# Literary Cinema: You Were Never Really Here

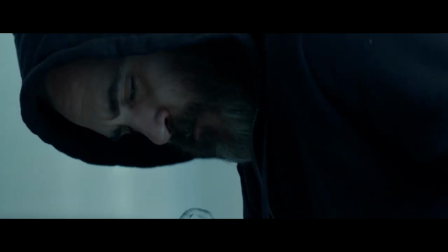4:22 Through cinematic language alone, Lynn Ramsey also imparts the idea that Jo and others are disembodied and invisible in today's overcrowded and manic world.
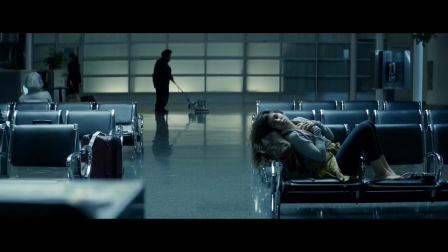4:31 She focuses on hands, legs, eyes, parts of people just hanging in limbo, rather than close-ups where we can conventionally see all of the actor.
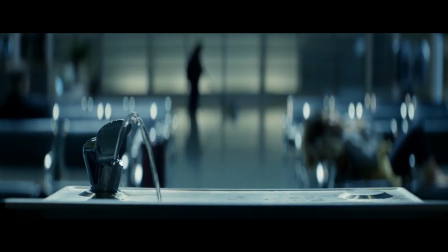4:39 Jo is a specter, often just out of sight or out of frame, the chaos of his existence completely ignored.
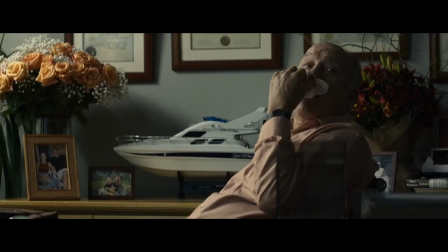4:44 Ramsay has an excellent way of injecting just one off element into what would normally be a conventional scene of exposition or dialogue, such as nosebleed or jelly beans.
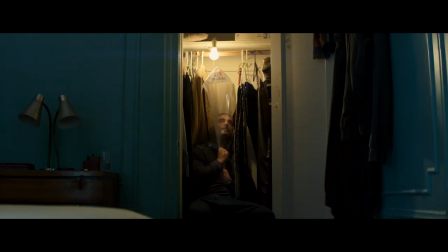4:53 The reoccurring motifs of breathing and suffocation or traffic and construction
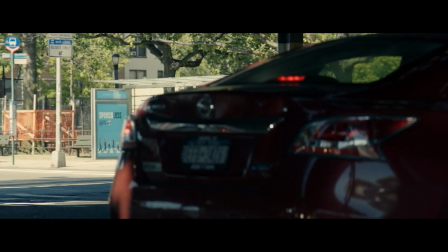4:58 sounds in a simple establishing shot cranked up to a degree that they feel scary and oppressive.
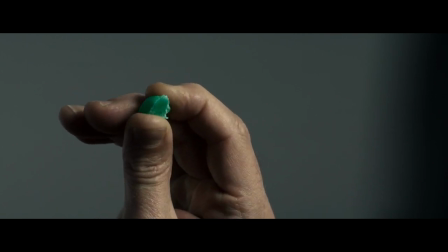5:03 She focuses on the smallest aspects of a scene and makes them enormous and strange in a way that almost encourages reflection on our world from an alien's point of view.
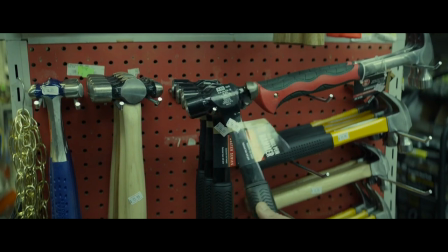5:11 What Ramsay is doing is enacting organized violence on the everyday, the way Roman Jacobson says is emblematic of literature.
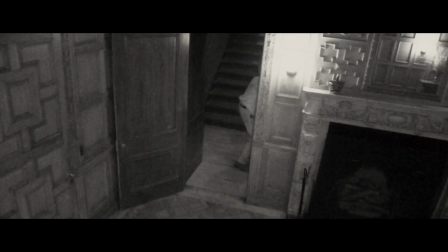5:18 Violence in the film is harrowing but also seldom seen transpiring clearly.
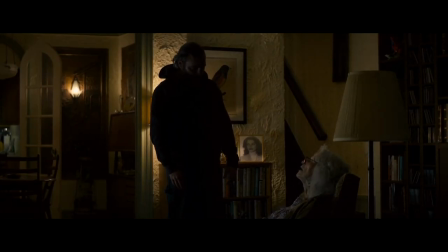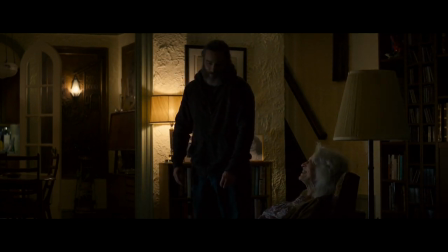You actually got me.
The sensitive and subtle relationships between Joe and his ailing mother, as well as with Nina,
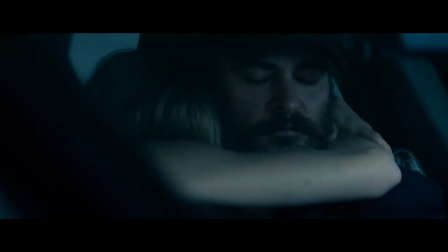6:15 the girl he rescues from an underground brothel, give the film a very strong emotional center that ensures all the directorial flair isn't for nothing.
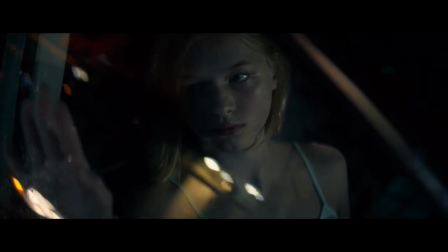6:21 They're all damaged, traumatized people, but importantly they're never one note. They're still people who sing, who laugh, who make jokes, and if they weren't, the story's tragic beats wouldn't land as well as they do.
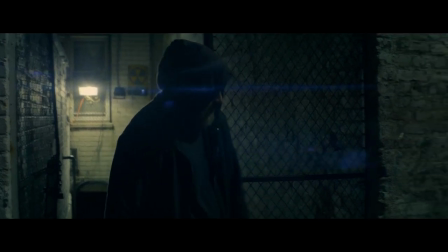6:31 Johnny Greenwood of their Will Be Blood fame turns in another brilliant set of compositions here, experimentally veering from anxiety-inducing to mournful and reflective.
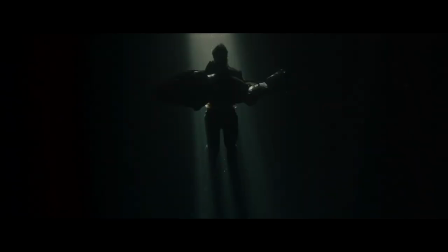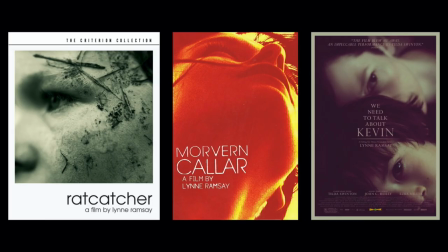6:54 Lynne Ramsey is a filmmaker to watch. Her filmography is genius top to bottom, and this is a 90-minute roller coaster.
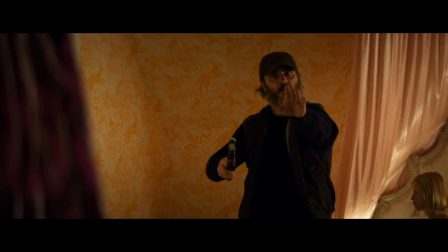7:01 I fundamentally do not understand how some people found it slow. Slow? This?
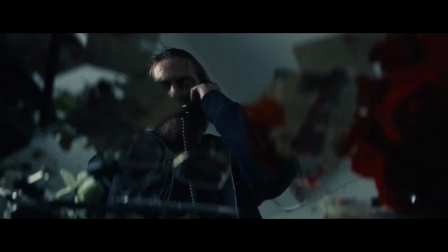7:07 This is slow? Come on man. It is bleak and unsparing, absolutely, but it pushes the medium in such fascinating and memorable ways.
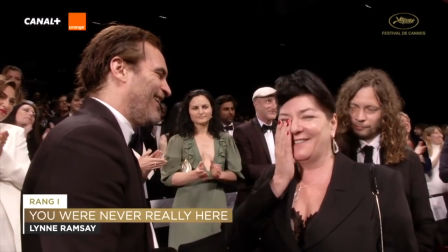7:16 While it picked up the Best Screenplay and Best Actor awards at Con in 2017, I had hoped it to be a shoe-in at the Oscars for, well, anything.
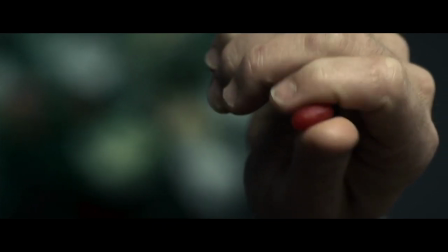7:24 For my money, this is a directorial tour de force, and a performance showcased for Joaquin,
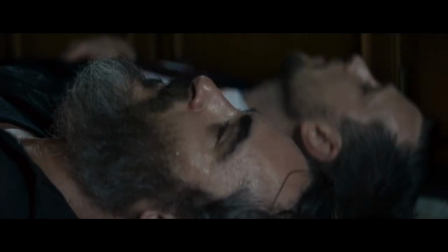7:30 Judith Roberts, and Ekaterina Samsonov, as well as one of the very best films of the new millennium.
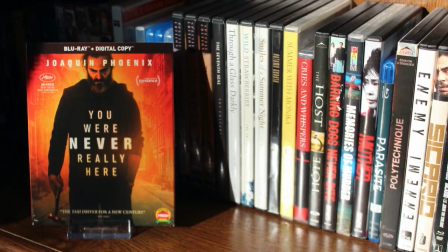7:35 You can check it out on Prime Video or on Blu-ray, which is pretty cheap at this point. If you enjoyed this video, a like or subscribe would help me out and go a long way.
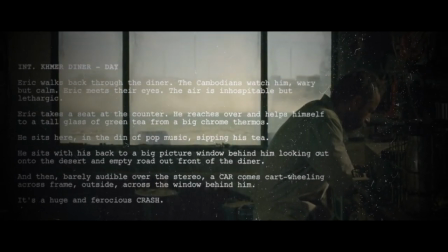7:43 Next time I'll be taking a look at my favorite western to not take place in the Old West. Until then everyone.